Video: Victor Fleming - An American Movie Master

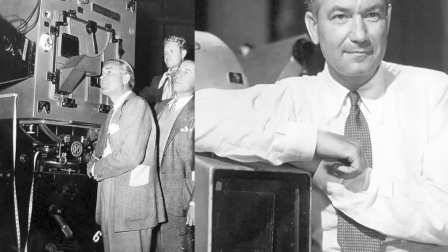Victor Fleming was born on February 23, 1889 in California.
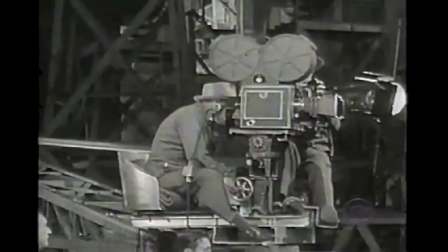His career behind the camera began during the First World War when he served as a photographer.
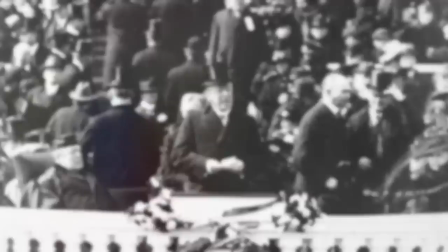He later became the chief photographer for President Woodrow Wilson.
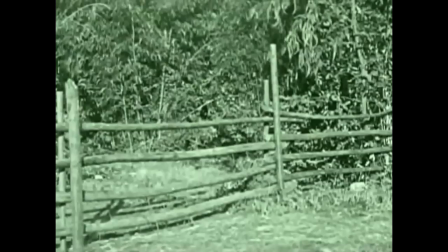He directed his first film, When the Clouds Rolled By, in 1919.
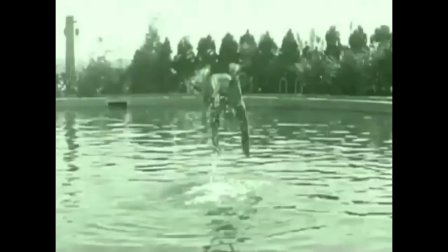He soon established connections with stars like Spencer Tracy and Douglas Fairbanks.
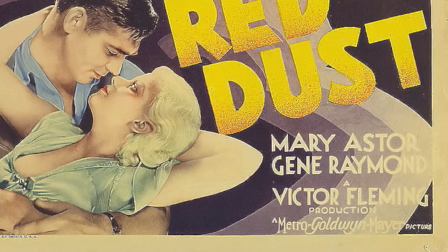He joined MGM in 1932 and began to work on some of their most prestigious films.
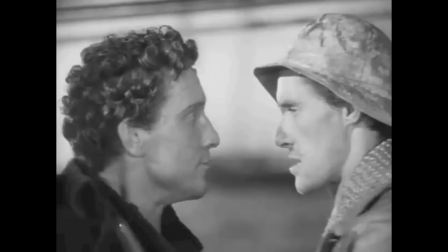With movies like Red Dust, Bombshell, Reckless, and Treasure Island, he became known as a man's director with a very virile movie style.
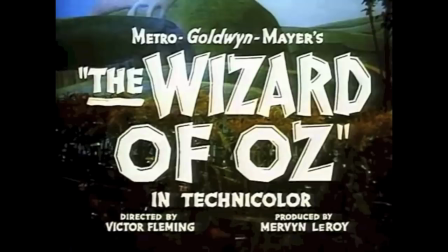Fleming also earned a reputation for saving troubled movie sets. In 1939, he was called to the set of The Wizard of Oz.
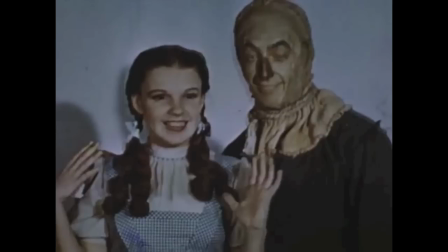He scrapped the work of the previous directors and started from scratch.
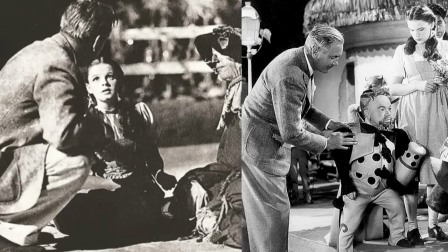Fleming went to great lengths to extract quality performances from his actors.
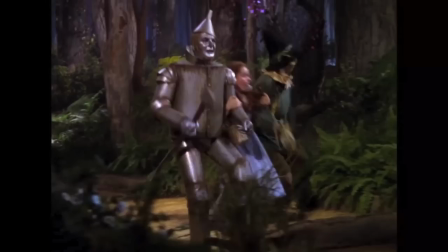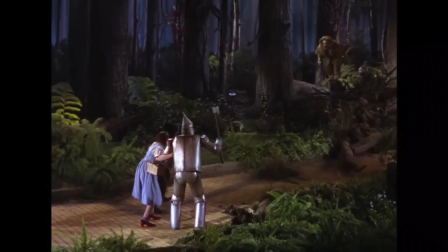For example, in the first takes of the Forest Yellow Brick Road sequence, Judy Garland could not keep herself from laughing at the scarecrow, tin man and lion.
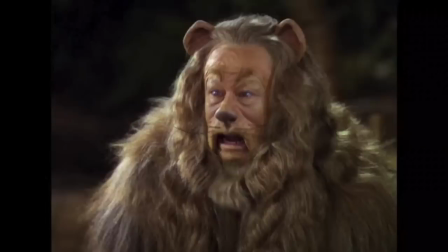So Fleming walked over to her, slapped her in the face and told her to behave.
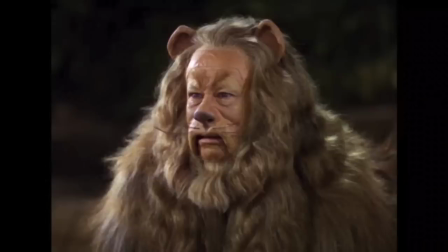Judy then completed the scene perfectly and thanked him by kissing him on the nose.
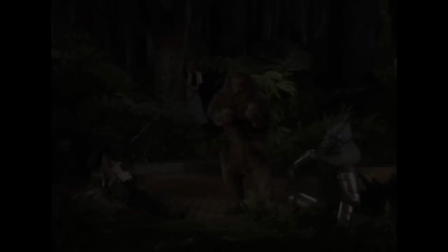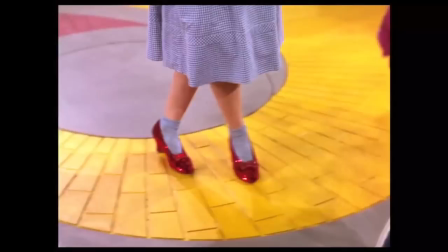In addition to the acting performances, Fleming was very involved in the movie's special effects.
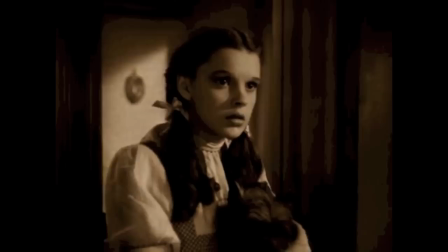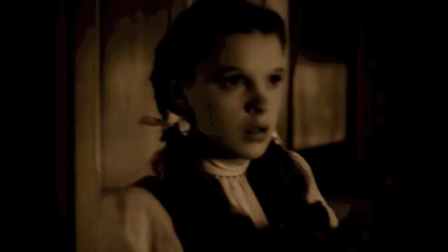When the door first opens and Dorothy leaves her house to go into Oz, there are actually two Dorothys in the sequence.
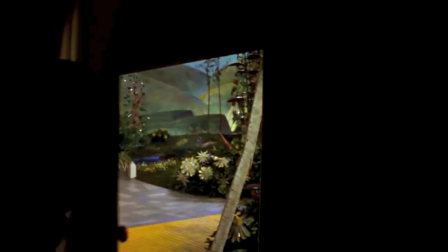First you see Judy Garland's stand-in, Bobby Cache in the brown and white checkered dress opening the door.
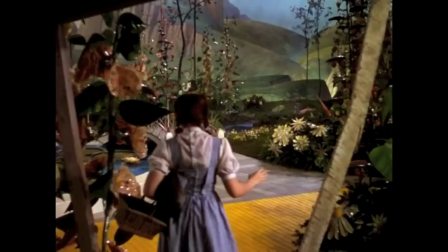She then backs out of the frame and Judy herself in the colored dress walks into Munchkinland.
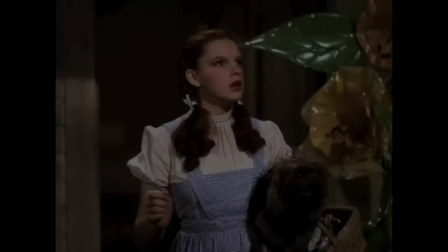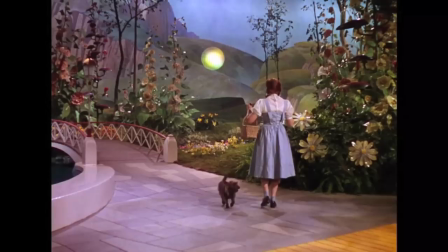To create Glenda's bubble arrival, they filmed a stationary 8 inch glass ball. The camera The camera moved but the ball did not.
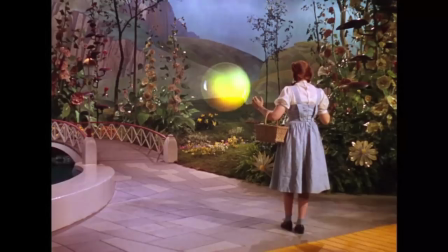They shot the ball from many different angles and distances to give the illusion that the ball was moving on the screen.
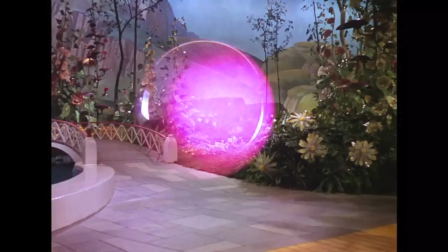It took Fleming two weeks to approve the lighting of the ball so that it would glimmer the way he wanted it to in the film.
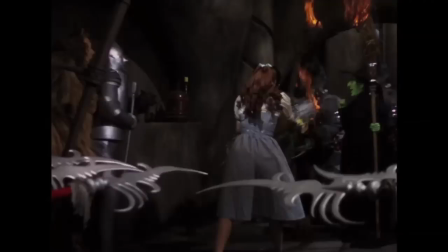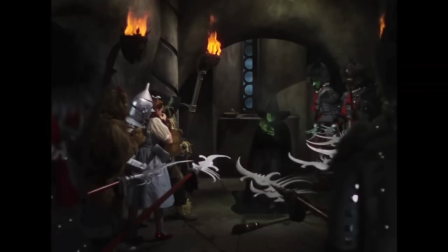Melting the Wicked Witch proved to be a challenge for Fleming. Margaret Hamilton stood on an elevator platform but when the elevator started to move down, the air rushing up through the hole in the floor blew off her hat and lifted up her dress.
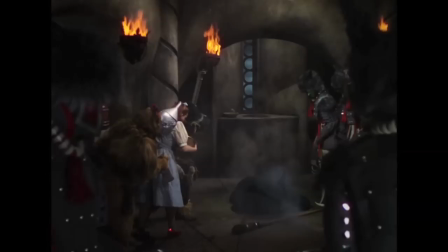To solve the problem, he tacked her dress to the ground and put her in a significantly larger hat to make it look like her head was shrinking.
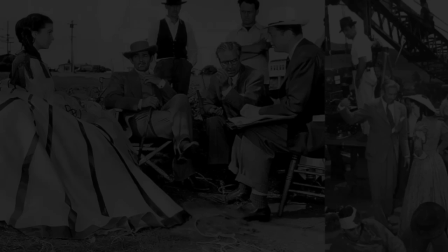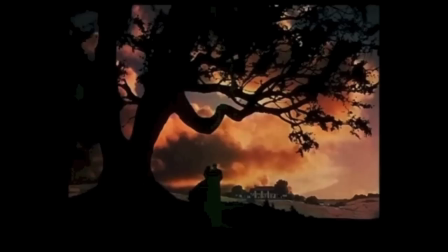Fleming left The Wizard of Oz a few weeks early to take over the struggling set of Gone with the Wind.
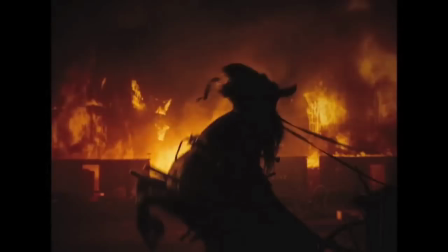The movie starred Clark Gable, one of Fleming's good friends. In total, Gable starred in five of Fleming's films.
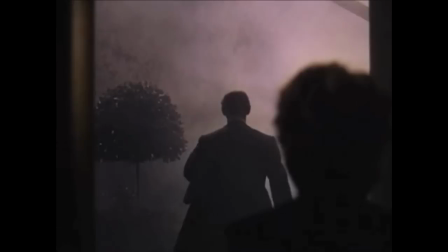Frankly, my dear, I don't give a damn.
The Wizard of Oz and Gone with the Wind went on to be two of the most iconic films of all time.
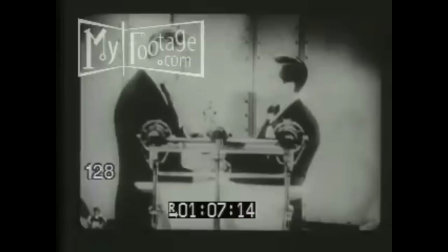The Best Direction of 1939, I asked Mervyn O'Roy to present me to Victor Fleming, the man who directed Gone with the Wind.
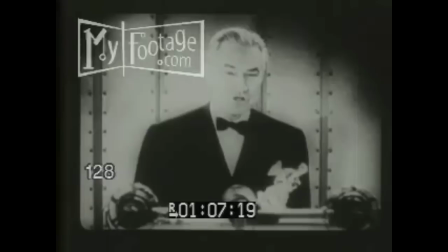I cannot accept this without paying tribute to those really responsible for much of the picture's success,
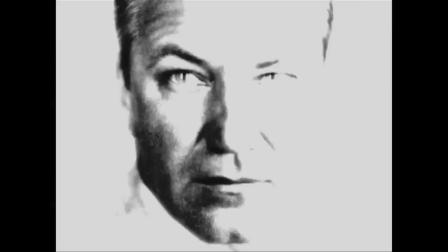the crew behind the camera to whom I am deeply grateful.
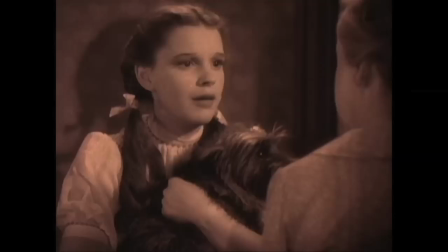Victor Fleming is truly an American movie master who has earned his place in cinematic history.
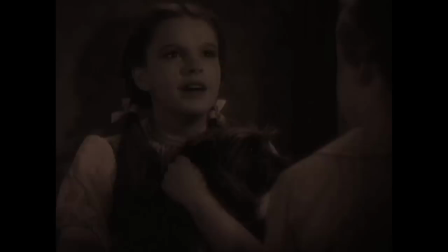Oh, Liam, there's no place like home.